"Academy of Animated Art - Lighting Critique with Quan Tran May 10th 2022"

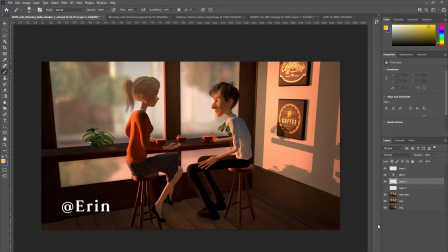Try doing an ambient occlusion pass, um, and it'll give you more contact detail, or just flag it off.
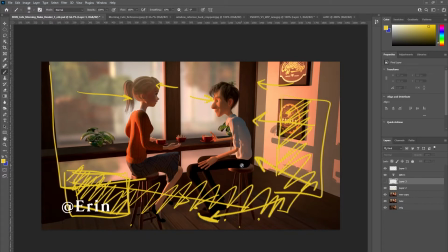Flag off the light, because there's obviously you've got a lot of light coming through the window, and not all of it is desirable. And your task as a lighter is to shape that light and
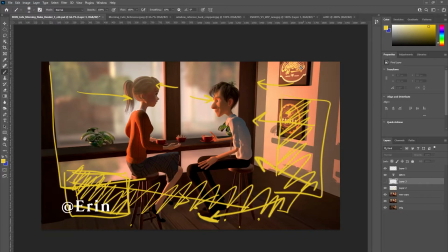tell it how it should define the environment and the figures inside it.
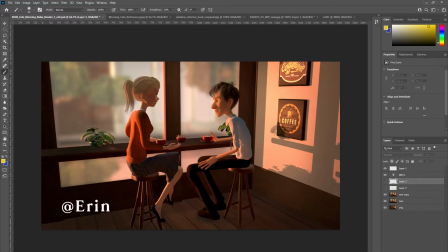Um, the other thing I could suggest is if you added, like an area light here on the outside, and um, get get like hotter hits on these figures here because
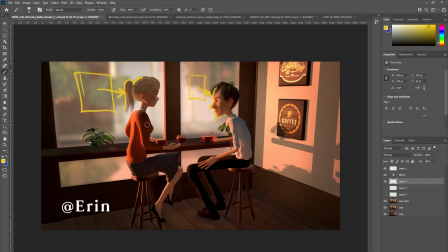I know it is kind of late in the day, so the sun's probably not very intense, but um, just to etch out a little bit more edge detail there, and it doesn't have to be very bright, and you'd want to give it like a warmish color like this,
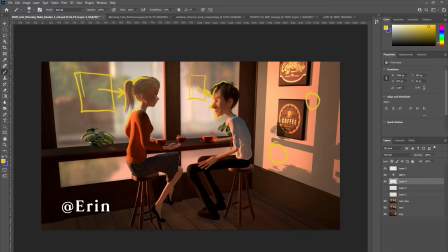but it will give you that extra um, sort of edge detail there. And I was looking at your references. That's you can see tonally, it's fitting the reference really well.
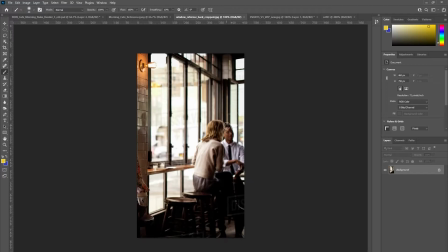In terms of the figures here, I feel like if you study the reference image, you'll see that the key to fill ratio, the key areas where it's lit by the sun, it's quite bright compared to the areas in shadow.
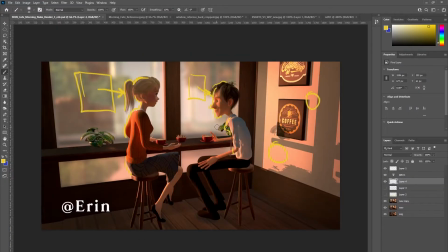So if you wanted to match that reference, I think
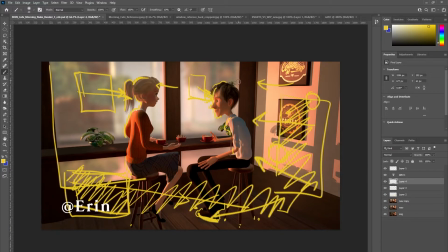my best bet is to actually just introduce some flags, flag off that wall. Obviously the shape won't be seen in the render, but what it'll do is it'll cut the light from bouncing. It'll prevent it from bouncing onto his face,
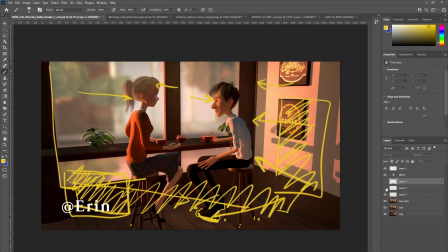and then what would happen um,
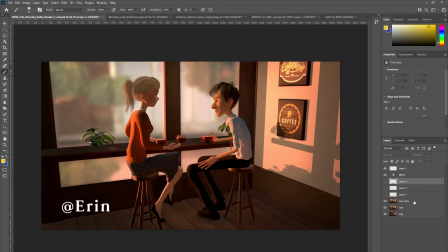is that his fill side will start to go darker, and her fill side too.
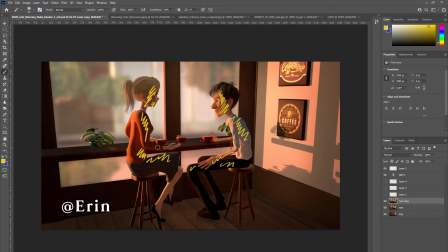And that'll give you more contrast. So the idea is, in lighting, it's kind of good to get um, a little bit of contrast where you want to focus your attention to,
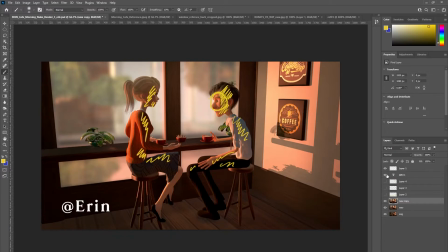and usually you want to focus the attention to the eyes of the subject, like this guy here and her. And also, in terms of composition, I don't know if you have any
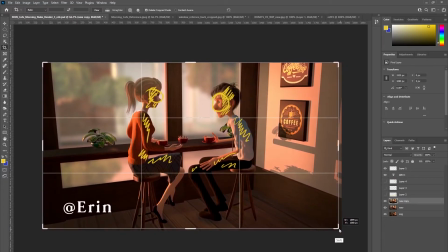leeway to do so, but if you wanted to, and if you use this crop in Photoshop, it'll give you it will give you your thirds.
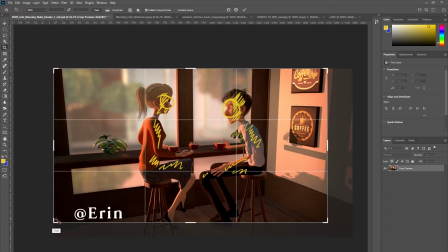And there's a rule in composition which I'm sure you've learned called the rule of thirds, where
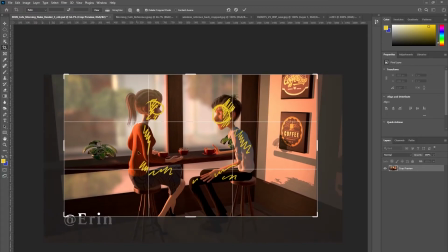you kind of compose an image and frame it so that where these points are, um, you kind of
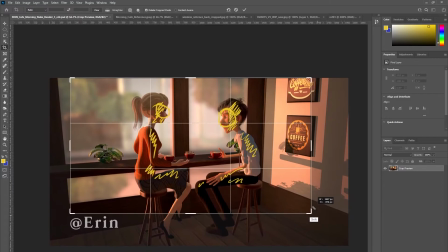place your important elements in the shot. So in this case, if I were to use the rule of thirds, I would probably do that
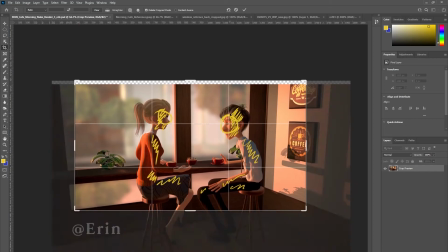and try to get that his eyeball
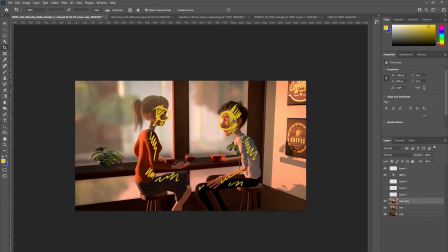or his face in that point there in the thirds.
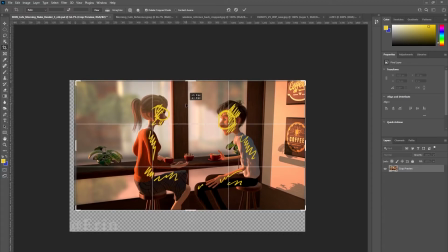Um, so if I try it again, you find that oh gosh, sorry about that.
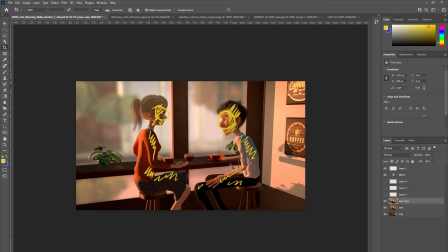You find that immediately your eye kind of wants to go to his face and her face a lot more, and then you sort of give importance to um,
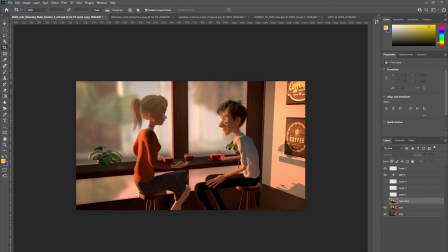his expression, the expression on his face, and you start to notice that things like him having his hand on the coffee cup, and then you get to sort of read her expression.
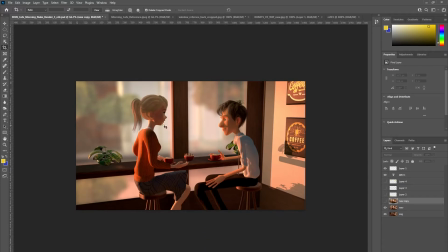Your eye naturally wants to go to where their faces are because of the composition. So I would try that as well. See how you go. All right.
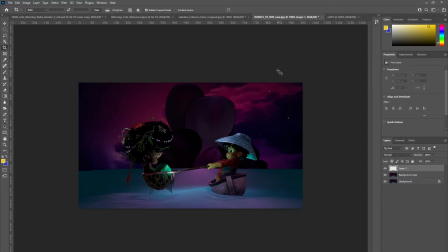And next we have XVArts. I see you've done another of these lighting challenge images.
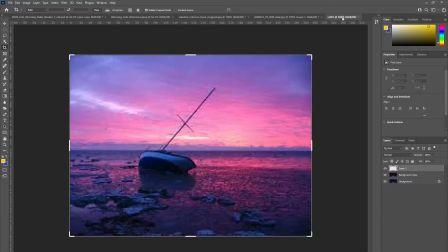Um, I like the colors that you have. They're, obviously you're trying to match this reference image.
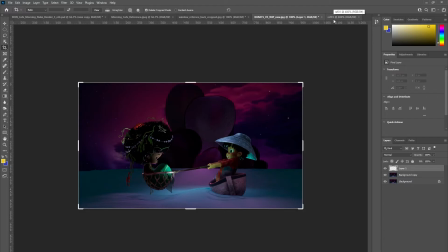One thing I would suggest in terms of if you wanted to go further and to match the lighting
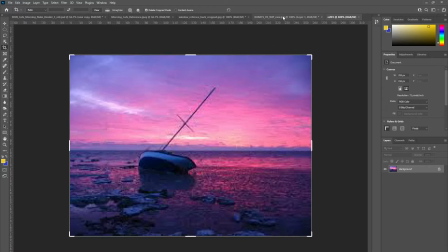conditions or the lighting setup on this reference image is to perhaps
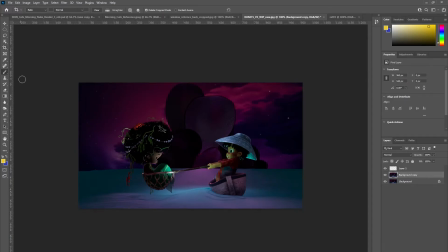move that background element. I don't know what it looks like, a mountain or a volcanic island or something. I would move that over to that side.
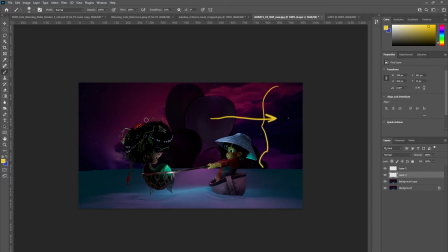And then I feel like there's some sort of light source coming from behind that.
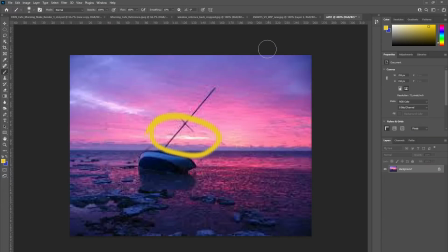I really love that on the reference image, this sort of uh,
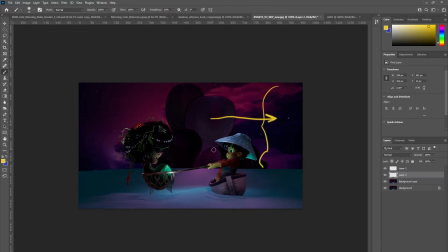sunset, sort of hazy sunset light. I'd really like you to try and maybe move this element over and then try some sort of light source there and have it reflected. It's this sort of um,
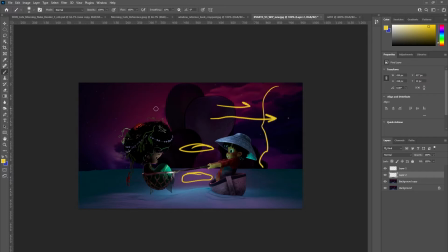purple, sort of magenta type color. Um, and I'd really like to see like a brighter light source there, and you can see where the light's coming from, um, and have it reflected in the ocean here.
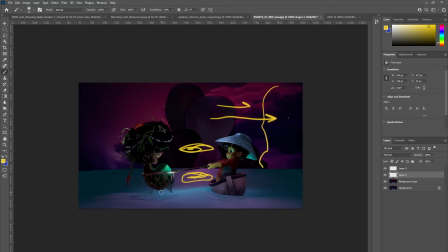And I would try, I know you're trying for this sort of witch, sort of mystical look, and that's great.
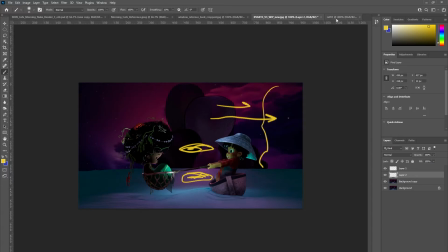But why don't you have a go at first pulling some of these
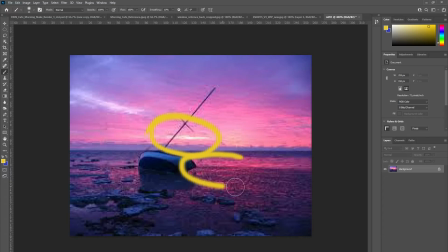qualities of this image in, like this kind of color in the reflection in the water.
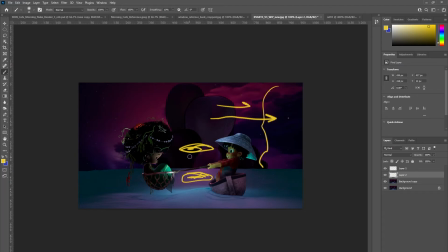You'll get it naturally by having a light source there close to the horizon, and then you know illuminating the ocean. You'll get that reflection, and then you'll get that really nice golden bounce onto the subjects.
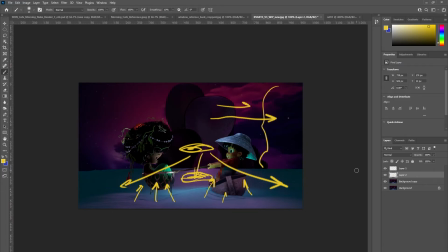Um, and then this this ocean will go,
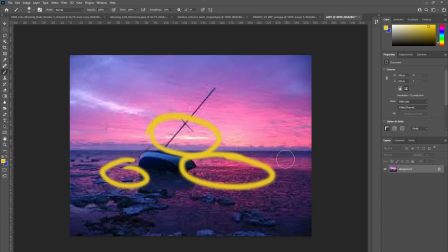it'll be more sort of purple and magenta rather than green.
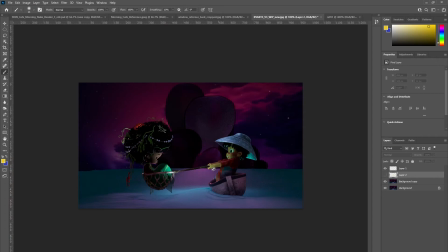I know that you placed um, some sort of light source here that is defining or illuminating the subjects here, and that's fine.